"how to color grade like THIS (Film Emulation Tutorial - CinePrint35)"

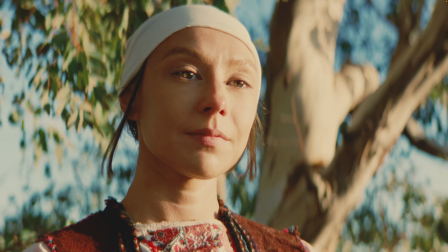4:09 You can see a little bit of halation happening in her eye. Not sure if that's visible on YouTube.
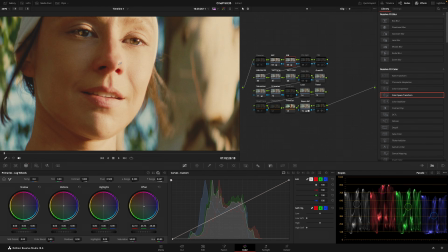4:16 Maybe I'll zoom in here.
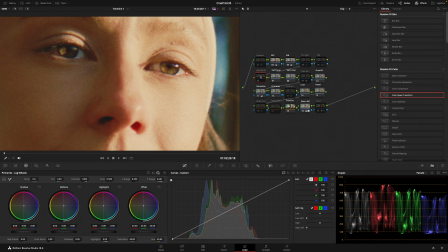4:19 But yeah, even those small details, the little pings in the eye, can be really interesting and filmic.
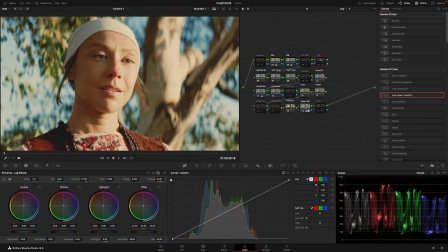4:26 So I think what I'll do here is I'm going to turn on our pre-contrast and then post-contrast, and I'll boost that just a tiny bit,
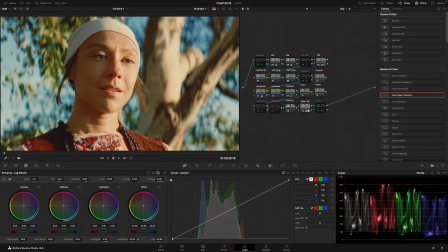4:40 and then maybe lower our saturation, and then let's adjust our white balance even the tiniest bit more. There, that's looking pretty good full screen.
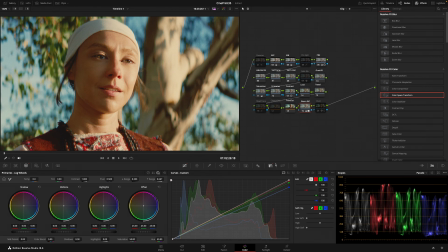4:58 Actually, let's try changing our white point to a little bit warmer and then cooling down our white balance under that.
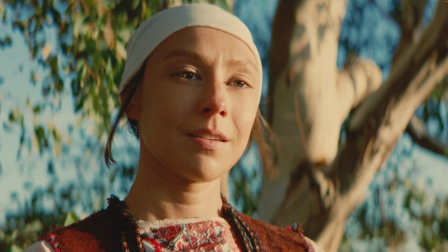5:10 And we'll see what that gives us. Something like that is looking pretty nice, so let's run playback.
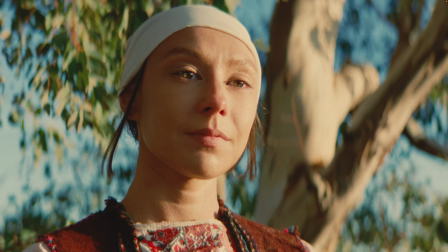5:17 So as you can see, depending on your footage, sometimes all you need to do is some slight exposure, white balance,
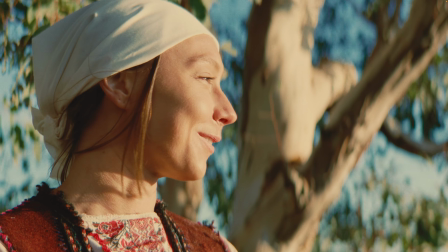5:25 contrast adjustments, and then you'll be sitting in a really good place with the footage.
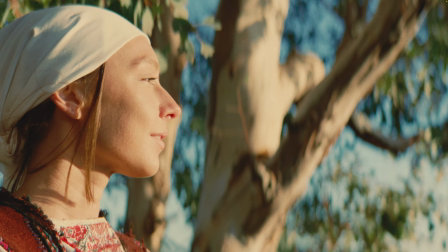5:30 Very similar to how you would grade actual film scans.
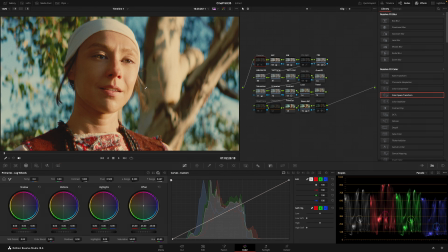5:35 And one more thing I want to mention and show here is how the grain compound node is set up.
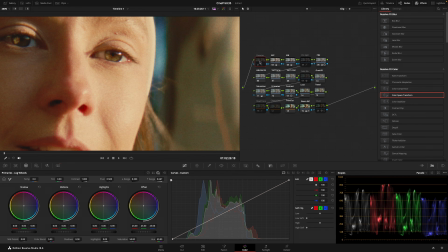5:44 So I'm going to zoom in here and then we'll turn on denoising just to get rid of that.
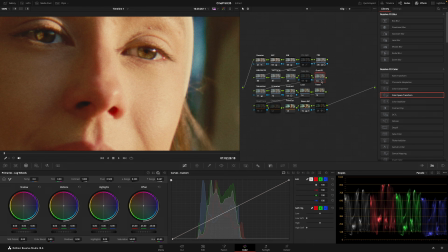5:50 And then if I select my grain
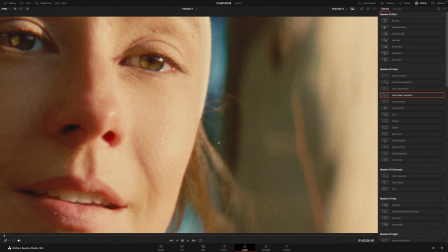5:54 and then really zoom in here and then Command D toggle that on and off, you can see that I have put the blur and the grain together into the same compound node,
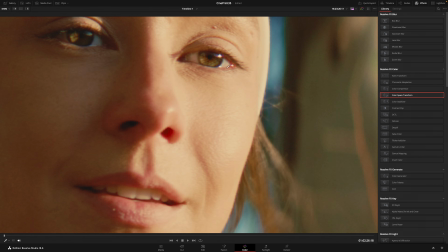6:07 so your resolution is getting adjusted for the size of the grain in a realistic manner, because that's usually a big tell of when grain is added in post is
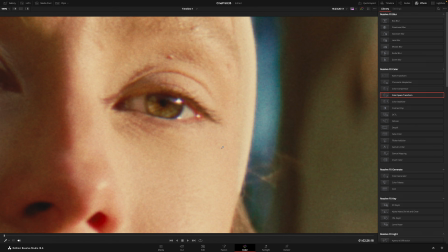6:22 people will leave their footage at the original resolution and it'll be sharper than the grain,
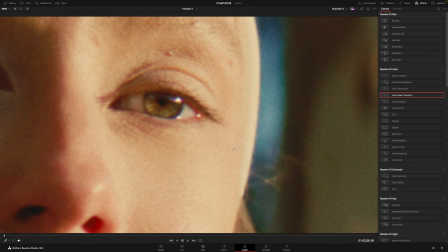6:28 when realistically that's not possible with film because the image itself is made out of the grain. So the limit of your resolution has to be the size of the grain.
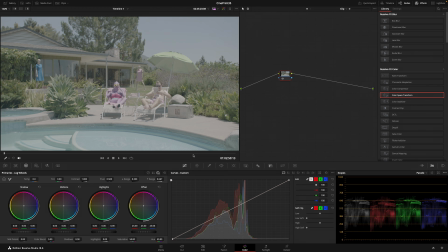6:41 And here we have some more Alexa footage.
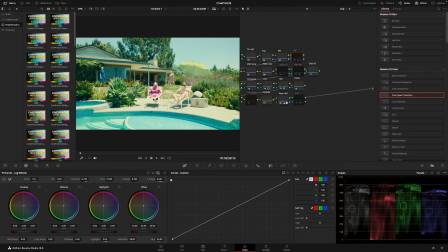6:44 This one I'm going to use the 250D emulation, so we'll apply that,
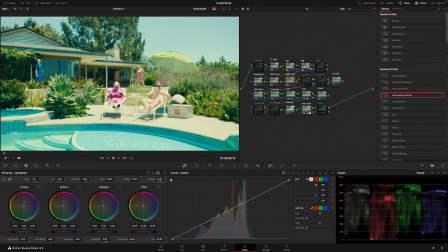6:52 and the first thing I'm going to do is adjust our white balance and bring a little more warmth into the image there. And then for this shot, I think I am going to see what our tint curves are doing.
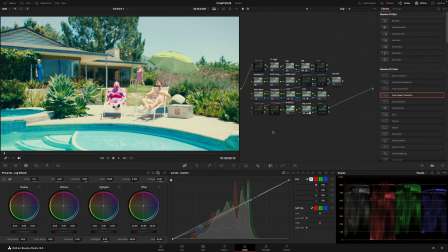7:09 I do like how they're adding some separation between the pool water and the concrete. So I'm going to turn that on and then adjust my white balance slightly to compensate for that.
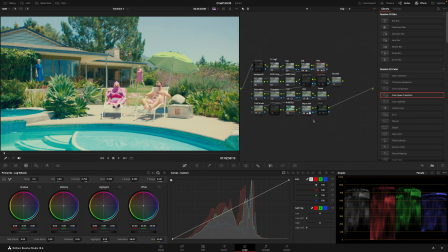7:27 And then I think I will turn on the pre-contrast here and then adjust our post-contrast and bring that up slightly. I think I will turn on denoising, dust, and then I'll pull down contrast just a little back.
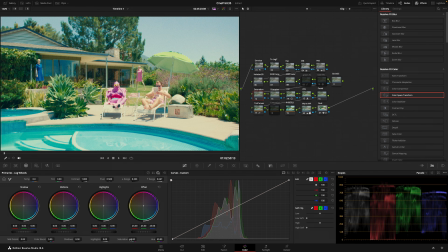7:46 And then I'm going to pull down the saturation slightly here. And let's see about those log wheel shadows. Maybe bringing a little bit of warmth into our shadows there.
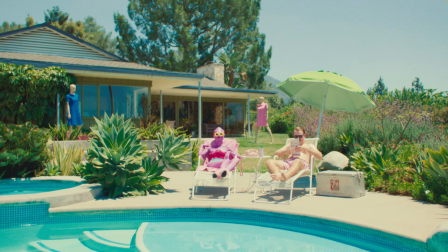8:06 It's looking pretty good to me. We've got some very vibrant and lively greens going on.
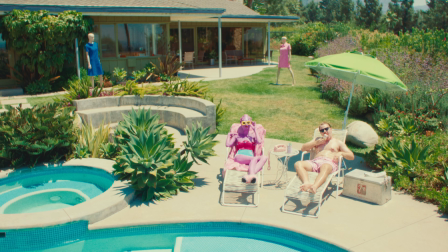8:12 Skin tones looking good. Pools looking good. I'd say that's a pretty finished look.